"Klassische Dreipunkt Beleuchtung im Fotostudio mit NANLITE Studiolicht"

Hi everyone, it's Jenny Allers here, and today we're going to be going over 3-point lighting. Okay, so 3-point lighting consists of 3 different light sources. So you have the key light, the fill light, and the backlight. Now I'm going to show you today how these 3 light sources all work together in creating a 3-dimensional image. So we're going to start off with the key light. So if you think of it like the key light is the main source of light in the scene, so it's kind of like the sun of the scene.
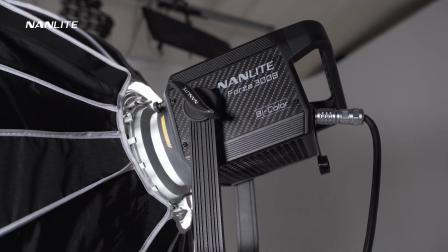So today I'm going to be using the Forza 300B paired with a parabolic diffuser. The diffusers are just brilliant for being able to wrap the light around the subject's face. And in terms of where I'm going to place the light, I like to kind of have it at 45 degrees away from the camera and kind of pointing down a little bit. This just allows the light to really just bring out the cheekbones and just give it a little bit of definition. And for me, that really works for the kind of visuals that I want. Now, placing the light at 45 degrees away from my camera is not a rule. It's just what I prefer to do. You know, you can place the light wherever you feel for your creative vision. But for today, I'm just going to be having it at 45 degrees pointing down. So now we're going to move over to the fill light. So the fill light in itself is kind of in the name.
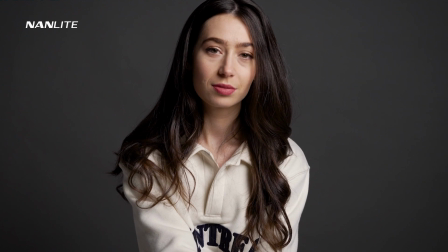It's going to fill in any contrasty shadows that you get from the key light. So today I'm going to be using the NANLITE Mix Panel 150. In terms of like power, it's totally down to you and how much fill you want to add to the scene. For me personally, I like to have it at half of the key light because it gives me that nice contrasty image that I'm looking for. But it is down to personal preference, and just keep in mind though, the more fill you add, the flatter the image is going to be. Sometimes you don't even need a fill light and you can just have a really contrasty image. Again, it's down to how you want the image to look.
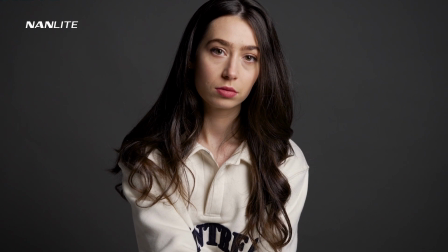So I'm going to show you the difference when you add more light onto the fill, so make it stronger. So at the moment we haven't actually got any fill at all.
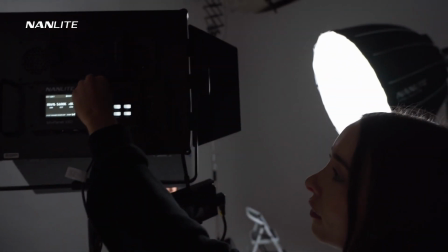So I'm just going to turn it up a bit and I'm going to put it at around about
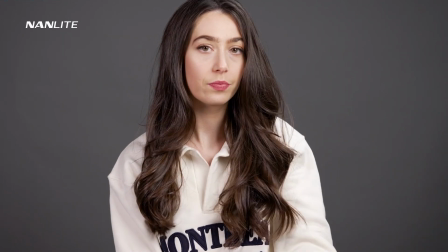37, which is the same as the key light.
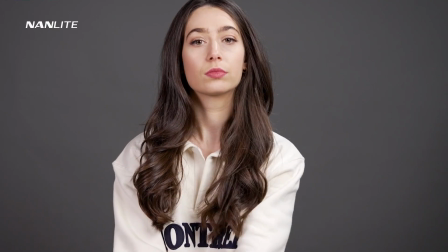And as you can see through the image, it's completely flat, like there's no really shadows on Izzy's face at all. So you can see how much more fill you add kind of will remove the contrasty shadows from the key light.
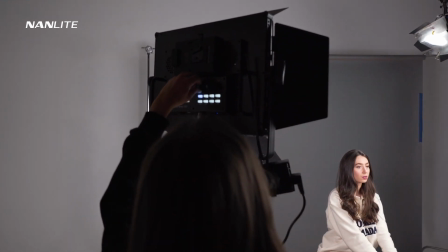So again, what I like to do for my personal preferences, I will have it at around half of the key light,
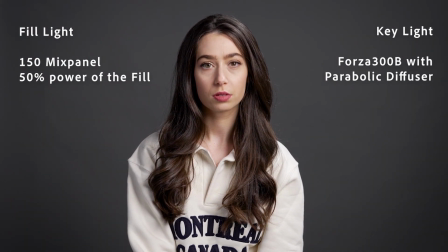just to add a little bit of depth and dimension and to keep a few shadows, just to really bring a little something to the image. Sometimes you don't even need a fill light and you can just have a really contrasty image. Again, it's down to how you want the image to look. And again, in terms of placement, for me, I like to have it at pretty much the same placement as the key light, but on the opposite side, so 45 degrees. So now we're going to move on to the third light, which is the, well, backlight. Now it has different names depending on the positioning of the backlight. So you've got like toppy light, hair light, rim light. There's lots of different names, and this just is because of where the light is positioned. But today, we're just going to call it a hair light or a backlight. It's more important for you to understand kind of the point of it, which is to bring the subject away from the background. So I'm going to show you exactly what it does now when I turn it on, just to give you an example in real time.
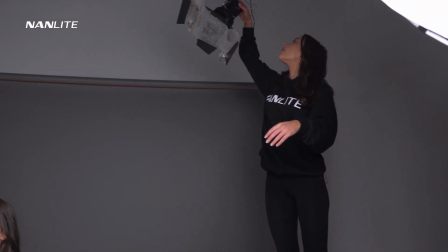So let's just turn this on.
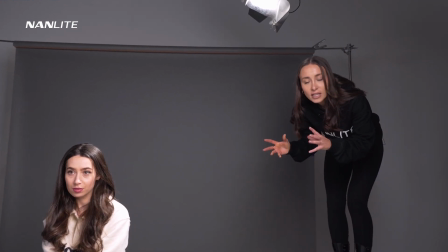Now I have also added a sheet of diffusion over the Forza 60, as today I'm using the Forza 60 with a Fresnel lens. And Fresnel lenses are amazing at kind of controlling the light, but I felt like it was a little bit too harsh.
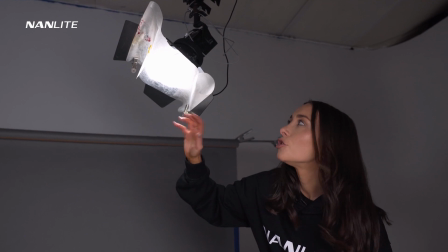So I have just added a sheet of diffusion just to kind of soften the light a little bit on Izzy's hair, just to make it a little bit more natural. But again, it's down to personal preference. You might want something that's quite a harsh backlight. So again, play around with the rules and make what works for you.